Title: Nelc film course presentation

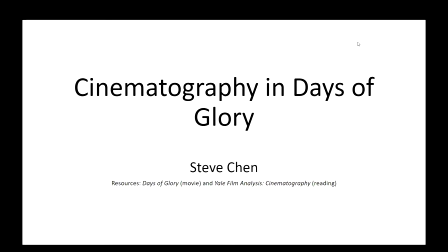0:00 Hi, today I'm going to be talking about cinematography in Days of Glory. Uh, I'm also going to be using the Yale Film Analysis Cinematography reading to analyze this movie.
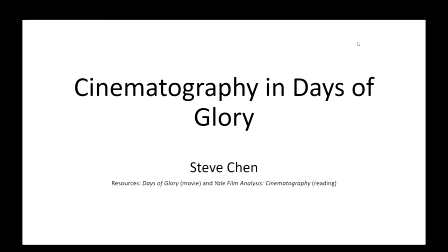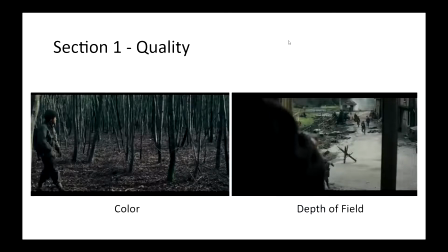0:20 So in section 1 of the Yale Film Analysis, we have quality. And for this section, I picked two examples. The first one on the left deals with color from the Yale Film Analysis reading.
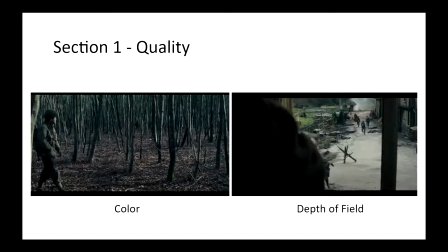0:37 Here, this section is when Saeed is walking through a very grim and dull-colored forest. Um, this was especially after the bombing, where he lost a few of his close friends and fellow troops.
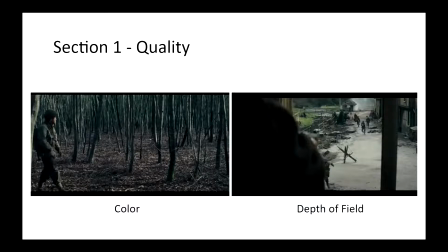0:53 So the color helps to make the scene feel more grim and sad. And on the right, we have depth of field. Depth of field, as we can see, we have the North African troop stationed above,
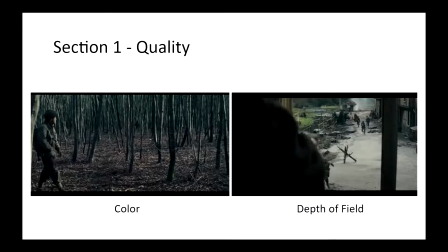1:13 inside the building, second floor, looking down on German troops rushing towards him. And as we can see, the further German troops are more clearly seen, and we're kind of looking over the shoulders of this Algerian troop. And closer up, it's more blurry compared to the farther away.
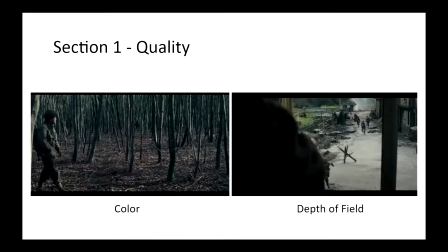1:32 And essentially what this does is it makes it feel more real, like puts you right into the action as if you're right behind this troop shooting at these German troops as they're running at you, and this makes it scary. And for the audience, this evokes more adrenaline and emotion, of course.
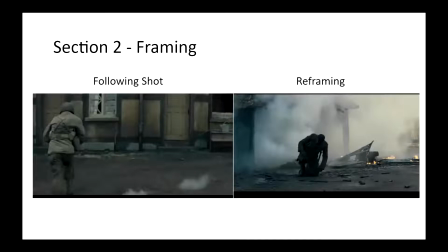1:54 Second section, we have framing. So on the left side, we have a following shot example. So this is during the final battle again with the German troops in Alsace.
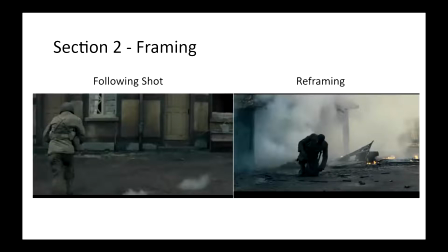2:07 And this is when Saeed is running inside the building looking for the French major to try to save him. And this scene, the camera follows him when he's running,
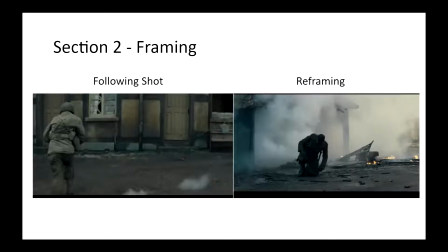2:24 and this creates a lot of suspense because we see these bullets hitting the ground coming at him, and the camera's shaky. So this following shot helps put us into the action and show us more intensity.
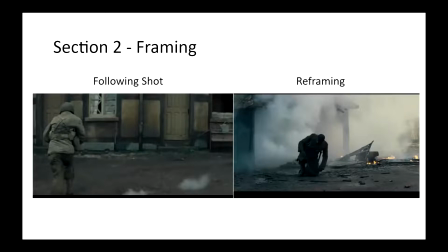2:39 On the right side, we have reframing, part of the cinematography skills. So this is after Masaoud was pretty much blown up in that house by the RPG,
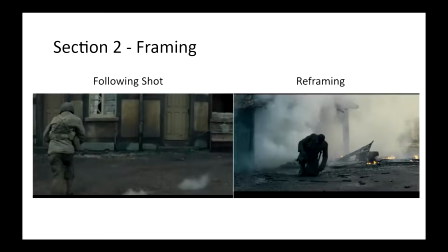2:54 and the scene starts with him on the ground and the camera focused on him on the ground. And slowly, as he gets up, the camera slowly pans upward. And the fact that it's like going up, it kind of produces hope and builds tension at the same time because it's going on so slow and he's just standing up so slowly after this bomb.
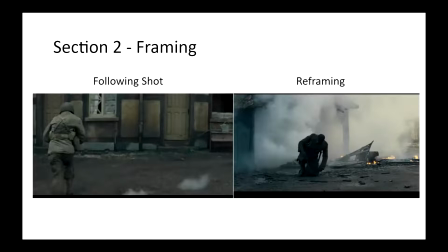3:14 Uh, Eventually, after he stands up, he unfortunately gets shot by a German troop. So I really enjoyed this cinematography skill of reframing. For section 3, we have scale.
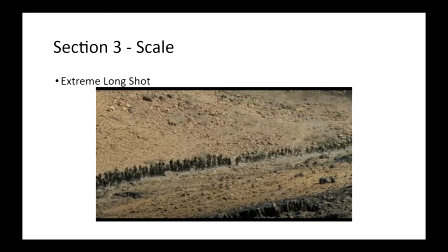3:30 And one example of scale being used is with this extreme long shot. So this is a first battle. These are a bunch of French troops,
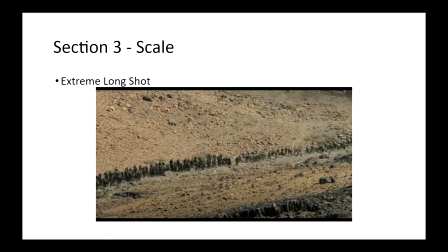3:44 and this is after the Algerian troops pretty much gave up a lot of lives to rush up that hill and pretty much get rid of all the danger. So this just it shows how large the French group was,
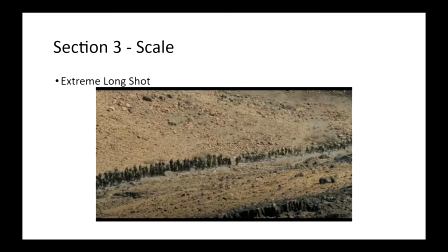4:01 and they were just standing here waiting for all these Algerian troops to just do all the dirty work for them.